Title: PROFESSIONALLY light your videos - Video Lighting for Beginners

don't throw it like you want to you want it to to look nice you don't want a hole in your wall okay you want it
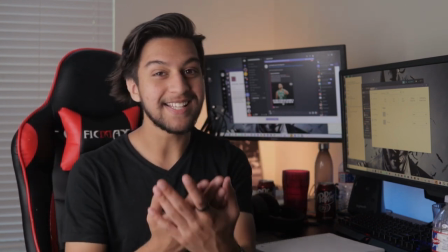[3:55]
to now that we've set up all the lights what we need to do next is fix the frame because this frame is not very pleasing it doesn't look
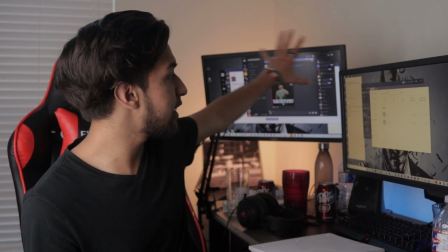[4:03]
that good so what i'm going to start with is i'm going to start with changing the background on my computer to give a more pleasing look
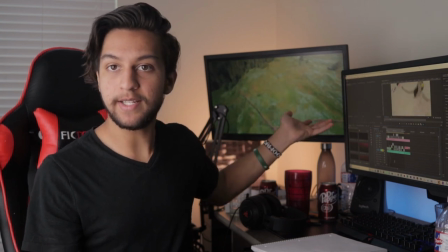[4:09]
okay we filled the frame up with a couple things and i think it looks really nice now The last thing that we need to do is make
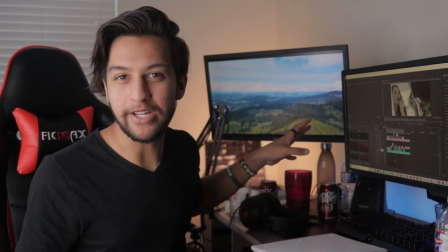[4:16]
set look presentable. We don't want these cups in here We don't want any of this trash looking new.
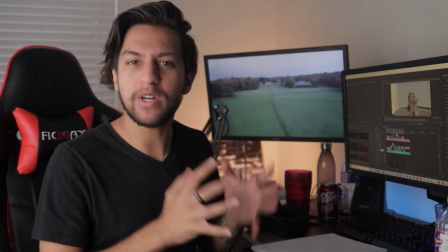[4:21]
You know, you don't want people to know who you really are You want to be fake in front of the camera. You want to look like you're a well-presented guy who makes his bed in the morning
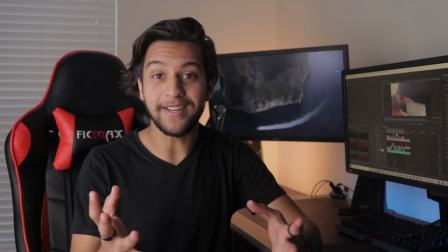[4:30]
Yeah, so let's clean this up and we're done All you really needed to do was set up a nice key light
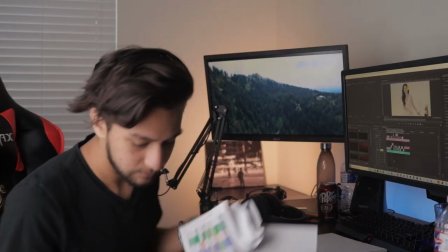[4:35]
a couple back lights Clean up your frame and boom your video is instantly more professional if you enjoyed this video go ahead and like it Leave a comment on what you would like to see in the future. And if you didn't enjoy the video Give it a thumbs down. Tell me that it sucked. Tell me they'll never make it in life This is why I stopped YouTube in the first place But that's it. I'll catch y'all later. Bye